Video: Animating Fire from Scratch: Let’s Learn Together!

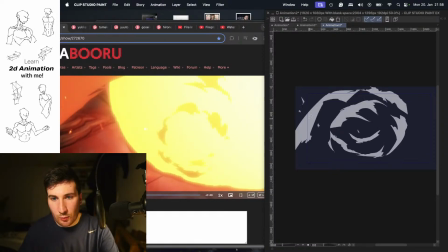25:03 And then we have this big one here.
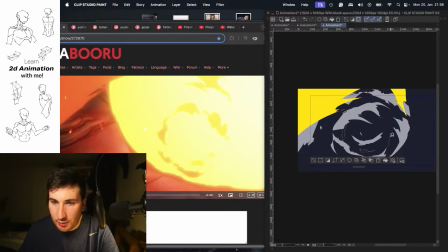25:23 And now things slowly disappear. I mean, this we will see that often.
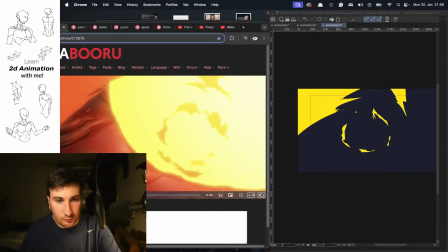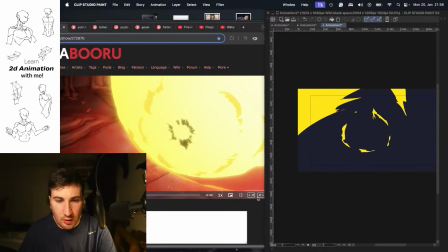25:38 And now here already starting like a new animation, but we're going to stick to the one we have here and make things here now disappear slowly.
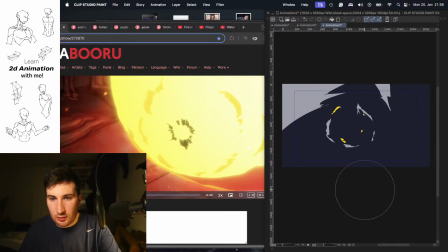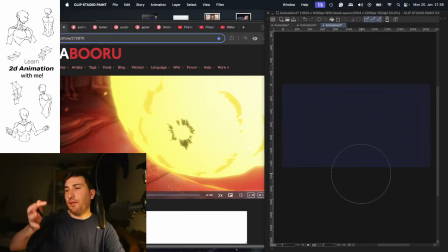26:05 And with that, yeah, we have that little like fun spiral, like the spiral animation.
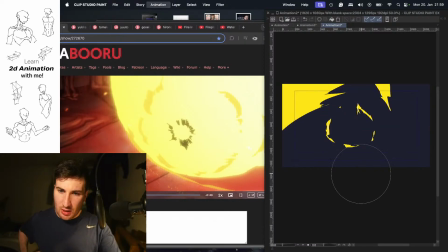26:10 And I think it's working good.
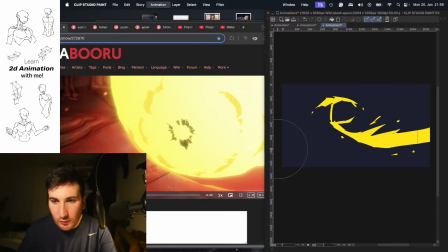26:12 And with that, another thing you can do then, of course, to give it a little bit more depth,
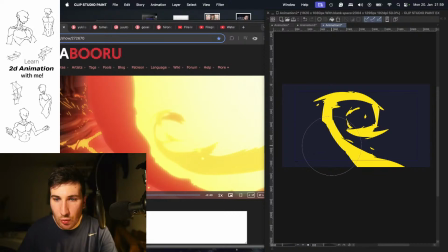26:20 is to play a little bit more with the tones here that you're using, or like
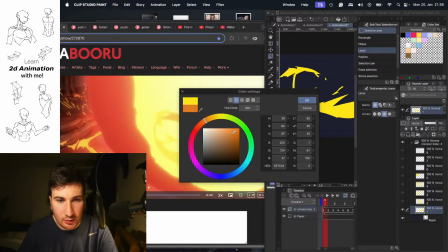26:29 with the shadow. So we could make it a little bit more red here, maybe like that, and then shadow it properly.
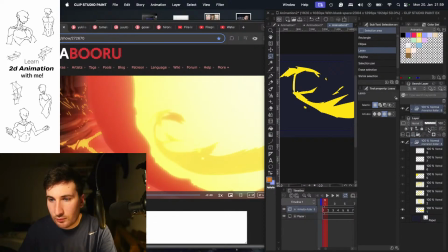So, like that. So we activating this little transparent here.
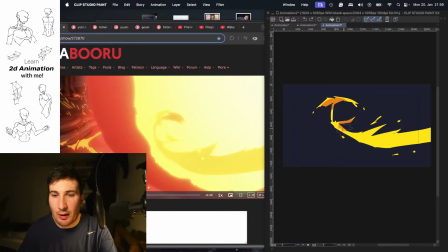26:50 So we're locking. So we can't fade outside of the shape we already have in here. So we just take again the lasso tool, marking the things, and then painting in a little bit
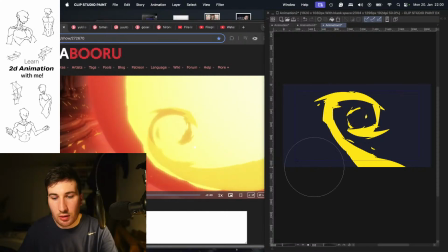27:06 the shadow or the color you want to add.
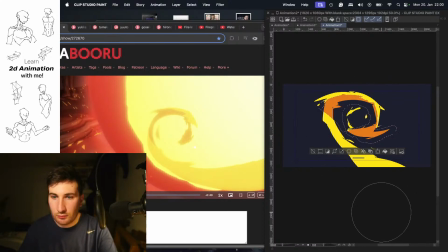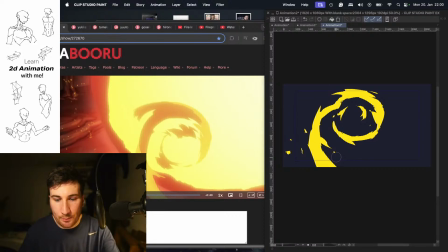27:32 And with that, it already starts more to feel a little bit more dynamic, more lively.
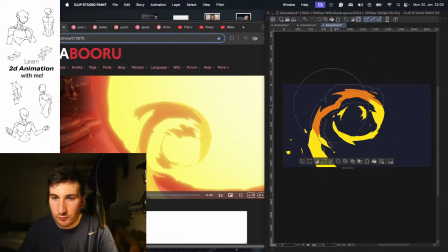And like this one here, can paint in like that.
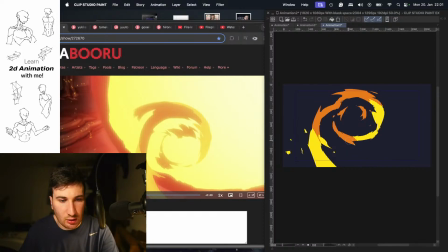28:11 Probably you know that feature also, like similar to Photoshop, is have the same layer option. But I mean, I think a lot of animations programs have this layer locking possibility.
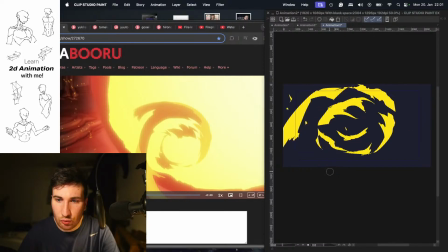28:24 I think even Procreate has it. Now let's go to the next one here.
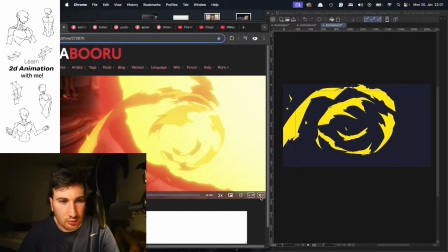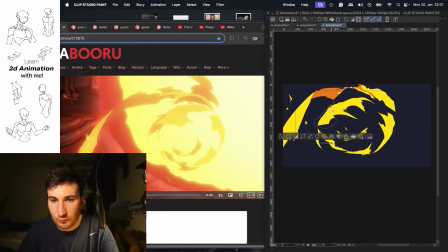Cool.